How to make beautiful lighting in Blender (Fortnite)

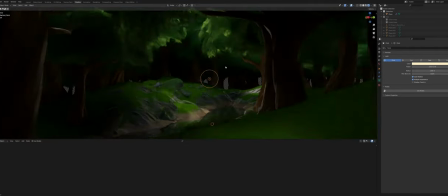But what we can do is duplicate this, set this to area,
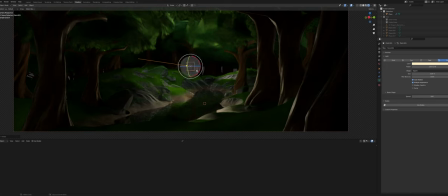make it shine that way, and now it lays a lot more emphasis on these trees. So we're gonna make that a bit more saturated, and we're gonna set this down a little and point it up, maybe a little bit less saturated and more yellow.
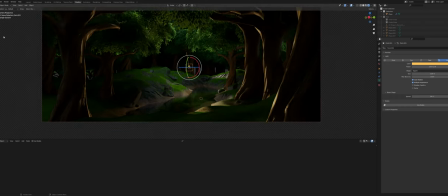Yeah, that looks pretty cool. Not exactly what I want, but what you can do to do get what you want is scale it down a bit and
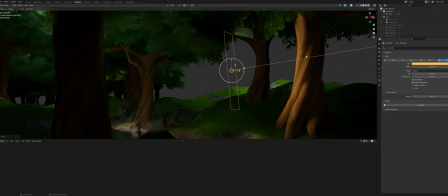put one of these at every tree you want to be lit.
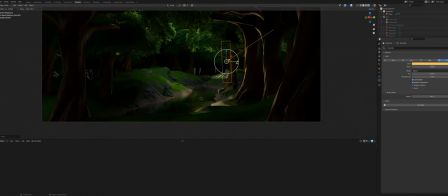So we'll set this to be a little bit less bright. So we want that one to be lit, and we want this one to be lit like that, and a bit more saturated and maybe less bright. And we'll do the same thing for this, less bright, more saturation.
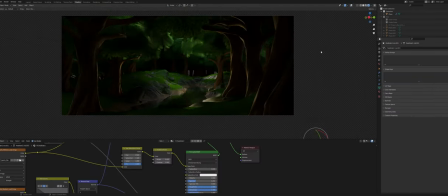So basically what we're doing here with the lighting is make a natural vignette. So basically make the edges darker and leave the middle brighter.
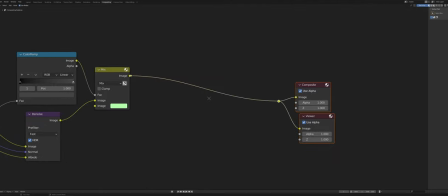I think that if we go in here and kind of show off our, yeah, come on.
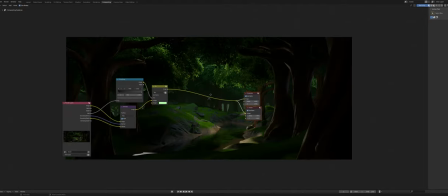Where's our, where'd our render go? Oh, there it is. Okay, so if I can show you, I think we can just grab a U, no, not a U, correct. A U saturation node and slide the saturation all the way down.
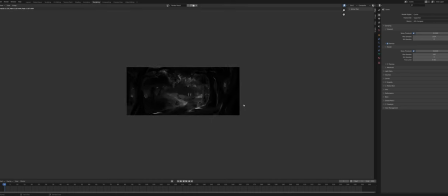You'll start to see if you go very far away, that this part is way brighter and this part is way darker.
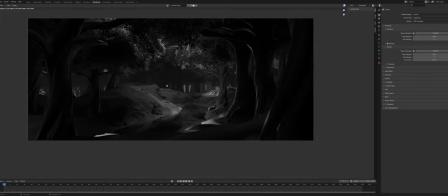So that creates a nice little effect. Yeah, wowzers. So we'll delete that.
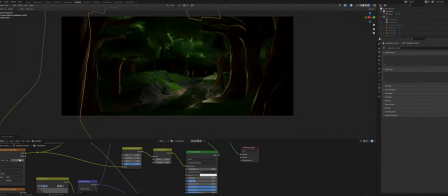And to make that more apparent, we can just copy this tree and put it right there. And maybe right there. Like this would be even more obvious of a natural vignette composition.
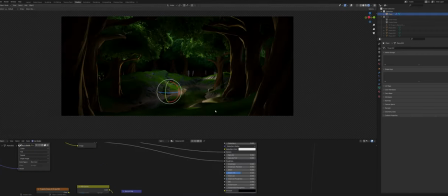Like it's a shame that we can't really move these trees. We can, of course, with our seed. Let's go in here, geometry nodes. Like we can go in here. Oh yeah, there we go. And slide this, not yet. Slide this over.
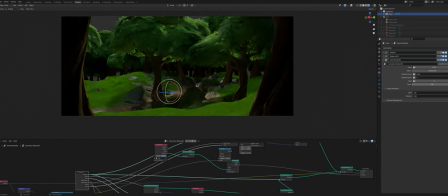We can change all of this up with our seed, but that's gonna mess up the whole scene that we carefully lighted already.
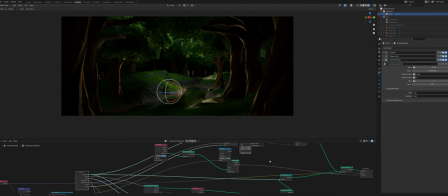So we are not going to do that. We're just gonna keep it like this. So that's a little bit of artistic, non-artistic. It destroys the artism. Okay, sick. I did make a little button here that enables grass, so that's very cool as well.
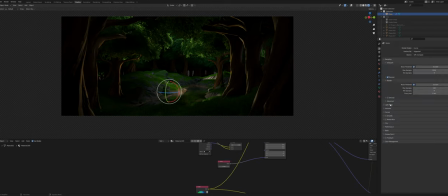Not sure if we have the light pass for grass all the way up.
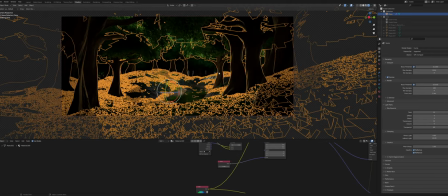Let's set this to 80, see if that works better. Not exactly, but it does something. Okay, let's once again, oh god, this grass is really lagging out the scene.
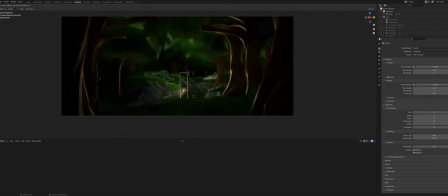Let's once again duplicate this little light right here and
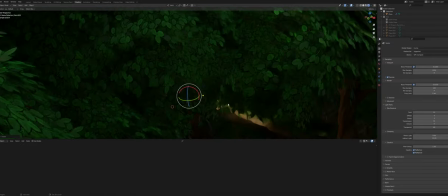make it shine on our grass at the front, just like that. Oh, that looks good.
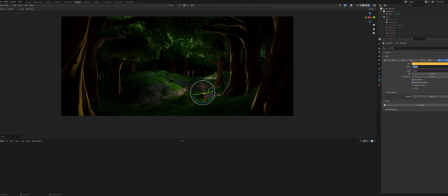That looks good. Maybe even a bit brighter. 500 what? Oh, wait, it is not doing anything. come on, do something.
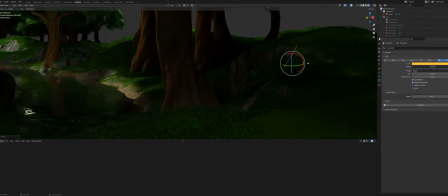Light, I know you can do it. It's like barely doing anything. Wait, oh, there we go. Oh, that's good.
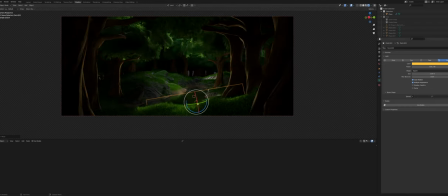That's good, that's good, that's good. Okay, make this, decrease this a bit. Yes, that also looks good. I just don't want these trees to be lit up too much by this. Okay, we're gonna make that a bit bigger. So that also looks good, but in case you do like want a bigger spread of this,
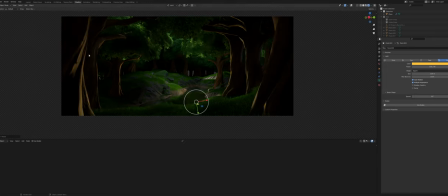like 50, you see, oh man, these trees are getting lit up and I don't want that. You can do this very cool thing, right? And nobody uses this.
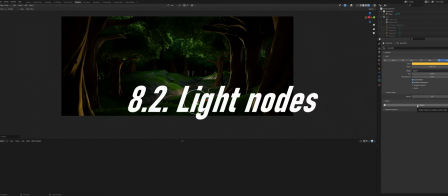You can turn on nodes for light.
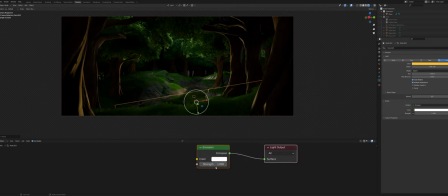So what that does is you get this little light node and you can control the lighting within this. And oh, where did the nodes go? Oh, there. It just disabled it. We can control our lights here, right? Oh, this is very cool. So what we can do in here is grab our light path.
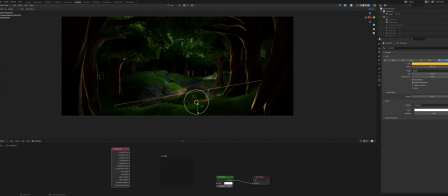I'm not sure if that's it. Let's see. Let's just grab all the light nodes. Light output? No. Light fall off? No. Math.